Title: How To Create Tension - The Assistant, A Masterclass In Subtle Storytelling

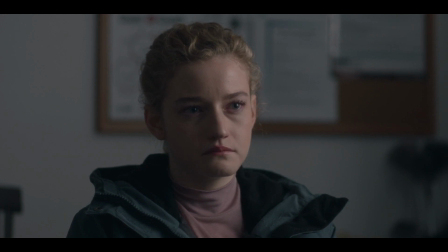496s And here you are, sitting in my office, stressed out, jealous of some new assistant who's getting more attention than you.
And he's just really another cog in the machine.
I was worried for this girl. She's a woman. She's a grown woman.
The film had lulled us into a false sense of security.
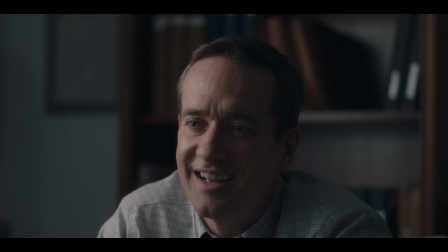514s Tell me what you want me to do here.
Which makes this realization all the more crushing. There is no safe space. Our wide shots have tightened into close-ups.
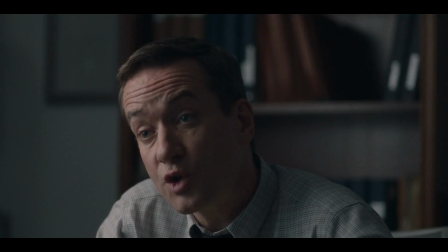524s
Jane is literally being trapped inside the frame as Wilcock leans in closer and closer, casting doubt in her head.
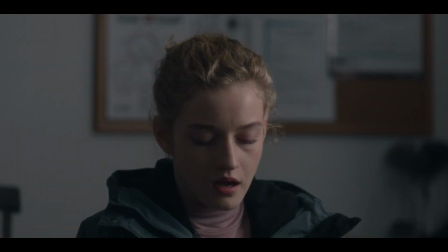531s What do you want from me?
And as we process this, we break for the first time from the shot-reverse shot the scene had been following.
I do.
This is the all is lost moment of the film. What we effectively learn here from this one shot is that the answer is to wipe away your tears,
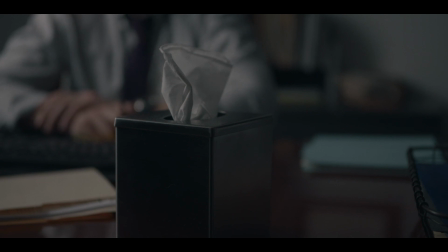551s
forget your worries, and get on with it, even in the face of despicable things.
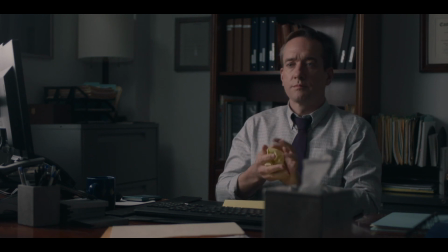Once more, we have a moment to reflect.
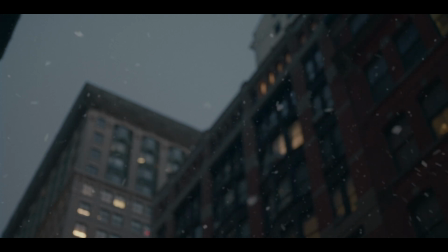566s
There's a very distinct feeling of stillness to this shot, and it stands out because we haven't seen anything like it the whole film.
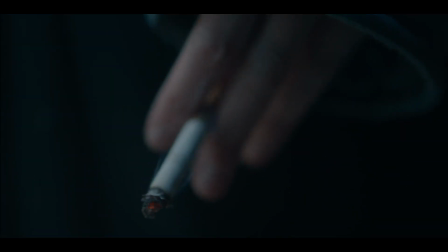573s
And it stands as Jane's moment of realization that to progress in this industry,
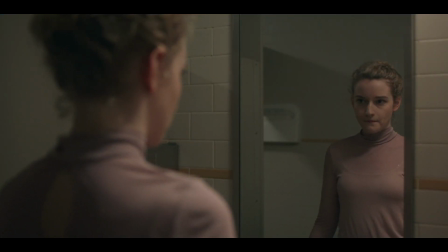578s
she has to ignore the toxicity and abuse and even become a part of the machine that literally prints out women for an evil abuser.
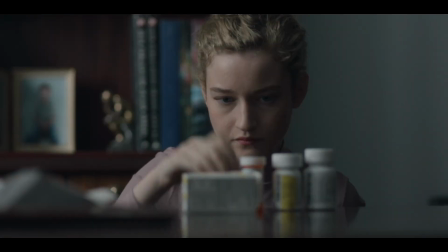588s
There's another 20 minutes of this film and the problems don't stop here. Much like the tasks we see Jane performing, the film offers us no resolve.
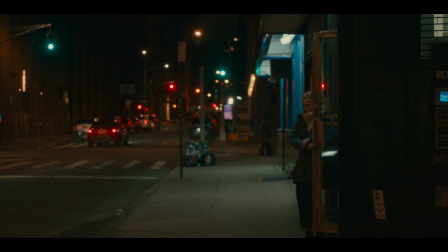597s
We don't get to see the happy ending or indeed any real ending at all. Instead, what we see is just the end of the day, knowing it's all to come again tomorrow. Kitty Green sets up the viewer for a long shift in one of the most relatable job roles possible, and with barely any time to reflect,
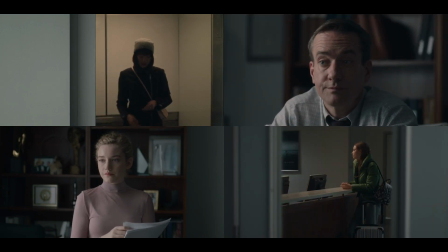614s
each little scratch begins to pile up and become overwhelming until the viewer is left in a state of exhaustion and confusion.
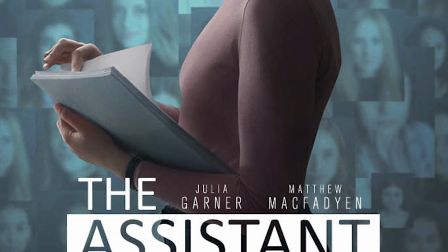621s
It would have been very easy to make a visceral thriller showing the much darker side of workplace toxicity and abuse,
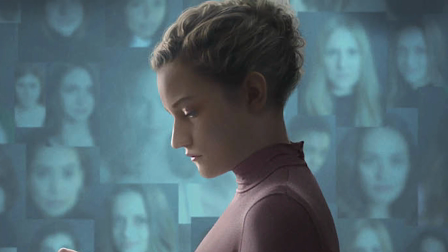628s
but in an industry where that's already so glamorized, she chose to show it like a fly on the wall,
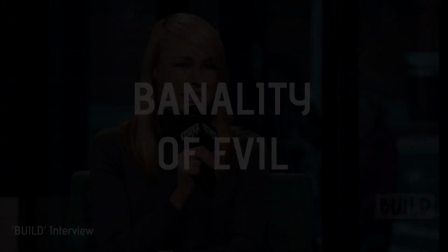634s
letting us, the viewer, see it for ourselves. Kitty mentions that the banality of evil was on her mind when making the film. The banality of evil was like the focus, and also this idea that abuse is sort of utterly ordinary.
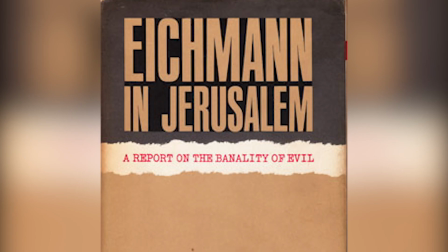646s
Like there's nothing sexy about it. If you aren't familiar, the phrase was coined after World War II by Hannah Arendt during the trial
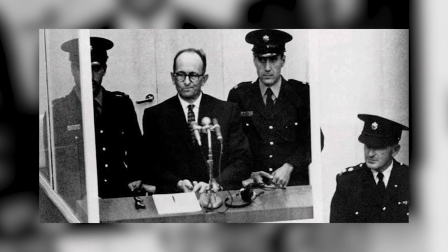653s
of a high-ranking Nazi SS officer who claimed to just be following orders.
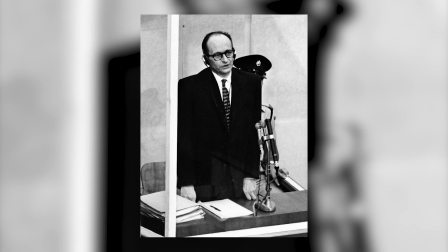658s
She noted how ordinary he seemed. It's a big topic of discussion, but it gave light to the idea that ordinary people can be led to perform evil acts.
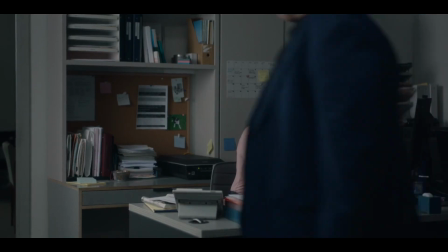668s
There was even a whole study on this called the Stanford Prison experiment. And while no one is saying the boss in this film is ordinary or not responsible for his actions,
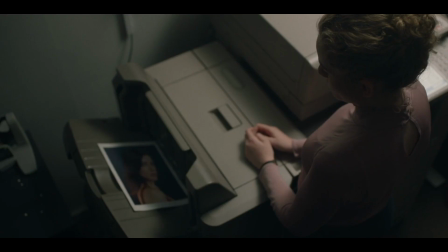676s
it shines a light on all the other people who are worn down by the machine and become the glue to a system that keeps an evil figure in power.
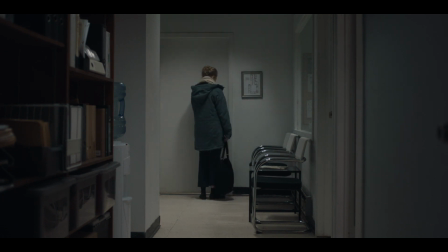685s
And I think that's what makes this film so tense. It's not a glamorized Hollywood film about a glamorized Hollywood lifestyle.
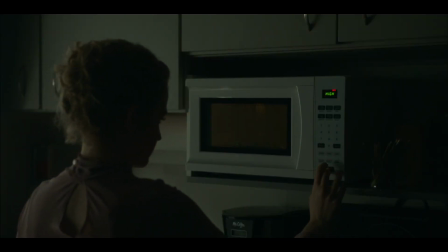692s
It's all very real and relatable, which makes it all the more horrifying.
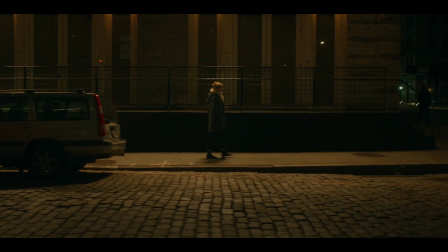698s
And after what feels like a long, exhausting, troubling day, the credits roll, and you're left in the dark. Another rare chance to reflect.
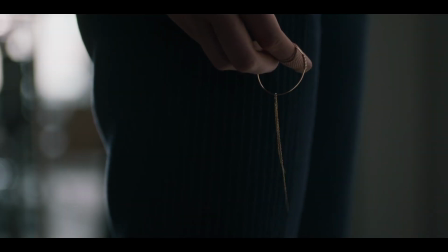707s
This time though, you're left to consider your own actions in your own life, and hope you've not become a glue keeping together a broken system.
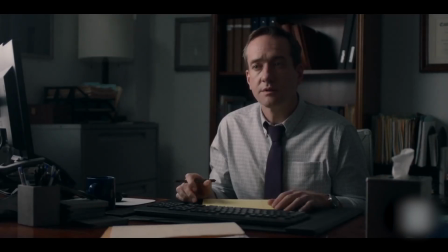719s
Thank you so much for watching, and just before you go, please do give the video a like and subscribe to the channel if you did enjoy it.
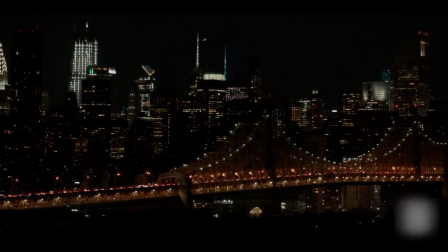726s
But most importantly, I'd love it if you could leave a comment letting me know what you thought of The Assistant,
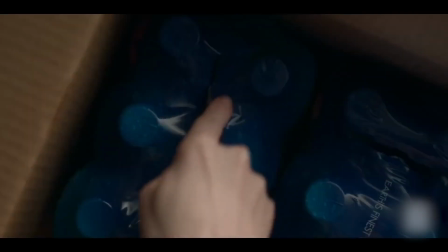731s
the film, because I think there's a lot to be taken from it, and I honestly really enjoyed it.
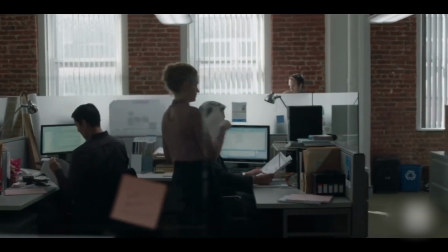736s
I think it's a fantastic film, and I can't wait to see what Kitty Green does next.